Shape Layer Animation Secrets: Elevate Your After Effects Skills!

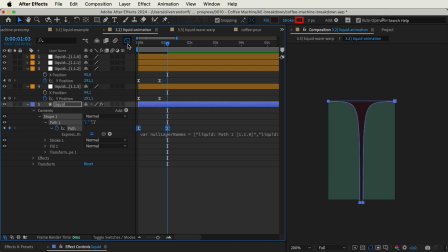But if we take these 2 keyframes, press F9 to easy ease, and then we just want it to happen a bit later, and we'll have to play around with the easing for this and the timing a bit to get it perfect. But then when we play it,
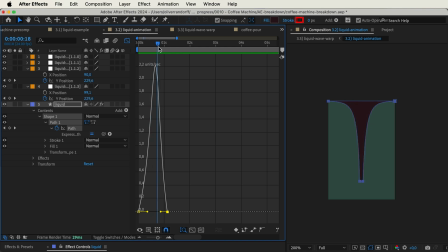you can see that the effect we're looking for is it almost sticking and then moving up here towards the end. So let's see what we can do with the easing. And right here, I think we found the perfect balance. The thing is that we have two different animations and they need to overlap perfectly because we are playing with both the position of these path points as well as the handles.
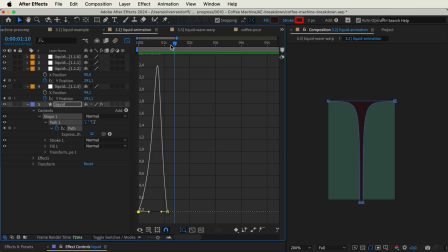And you can see when we get that timing just right, we have it falling down, it sort of feels like it's sticking, and then towards the end, it's moving up. So this one is a bit more art than science. You have to tinker a bit to get it perfect, but when you do, the result will also be a lot better.
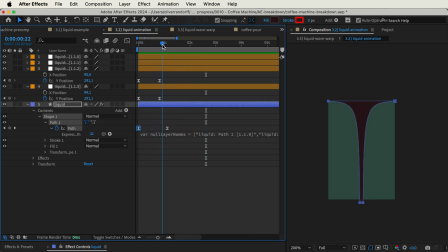The problem that we now encounter is that we have the start of the animation, we can see that the liquid is falling, but after that, it's just still. We have no movement actually indicating that the liquid is still flowing and it's not just a solid block.
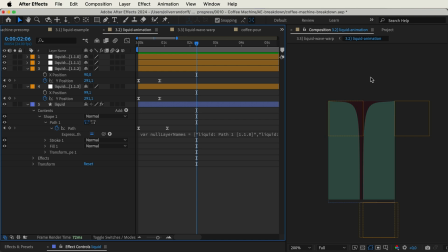So to get this movement, we will work with some wiggle expressions. We can go ahead and select all of the nulls, press P, and we'll just separate the dimensions for these two as well, because we will be wiggling the X position.
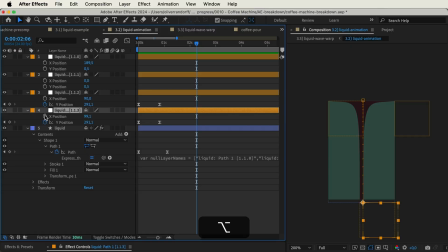So we can start with this bottom one, just Alt or Option click the stopwatch, type in wiggle. Then we have to type in two different variables. First of all, the frequency and then the amplitude. The frequency decides how fast it wiggles. So the higher the number, the more frequent it wiggles. And the amplitude decides by how much. So the higher the amplitude is, the more it's actually moving.
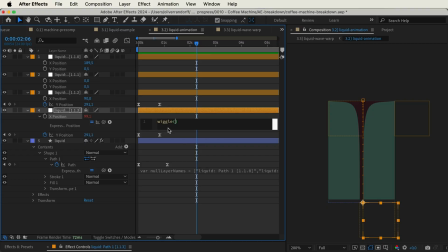For this, I think that we will maybe go with a pretty low number for the frequency because we want sort of a smooth flowing motion. So something like 1.2. And then for the amplitude, we want a bit more movement, but again, we don't want it to move at an extreme level.
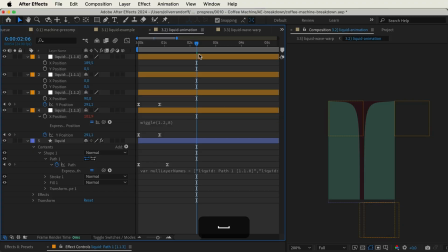So maybe something like 8. Can just enter that. And as you can see, this is the bottom right null.
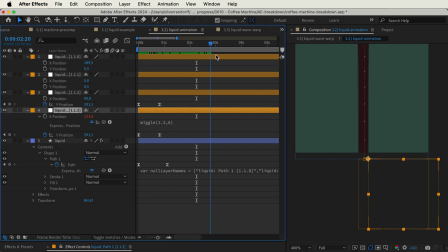And right now it's moving in and out. So we can actually right click and we can copy this expression and just paste it to the other X positions. And all of a sudden you can see that we have a lot more motion in the liquid itself. Now this is a starting point and we still need to add a bit more to really sell this effect.
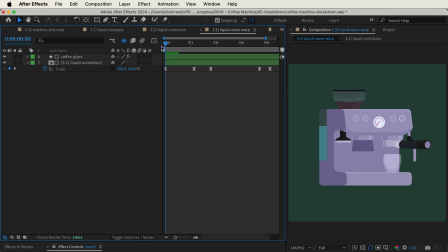So if we go into the composition again, you can see that it already works pretty well here. Something I've quickly done is just add a scale animation, mainly to scale down the liquid at the very end, just so it disappears. And this seemed to be the easiest way to do it instead of actually animating it from the top and down to disappear. To really sell this, we can add a final effect called Wave Warp. So if we go to Effects and Presets, just search for Wave Warp.
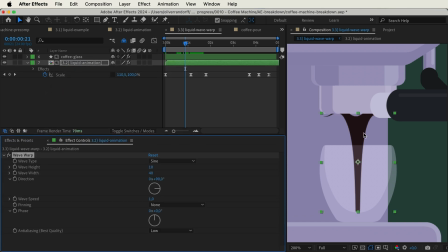We can drag that onto our liquid animation. And right now you can see it looks a bit strange. This is because the wave is actually moving horizontally and not vertically. So we can go ahead and change the direction to -180. But still it looks a bit strange because we don't want the wave to appear all the way at the top.
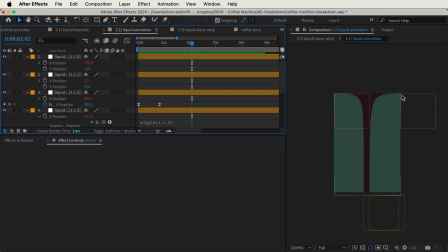Good thing is that the liquid composition itself has been cropped. So we have the liquid touching the top edge.
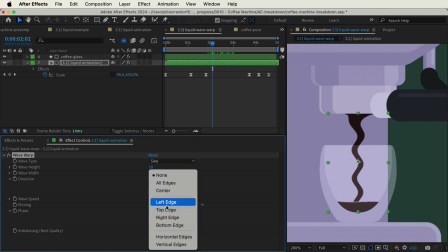And because of this, we can pin it. So if we go to pinning and we select the top edge, you can see that the waving is cut off at the top. And now, of course, we need to adjust the settings so it doesn't look this extreme. First of all, we can adjust the wave height and the width.
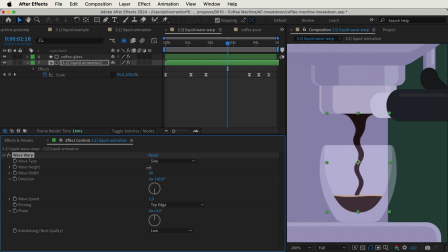The height is, well, the height of the wave and the width sort of stretches it out. So we'll go for something quite small, maybe 0.7. And for the width, we'll stretch it out quite a bit. So I'm thinking something like 200, and we can play this back.
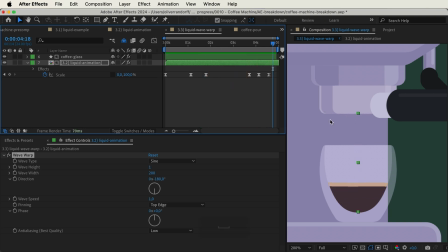Right now, it seems maybe a bit too slow for liquid sort of pouring down. So we can increase the speed to 3.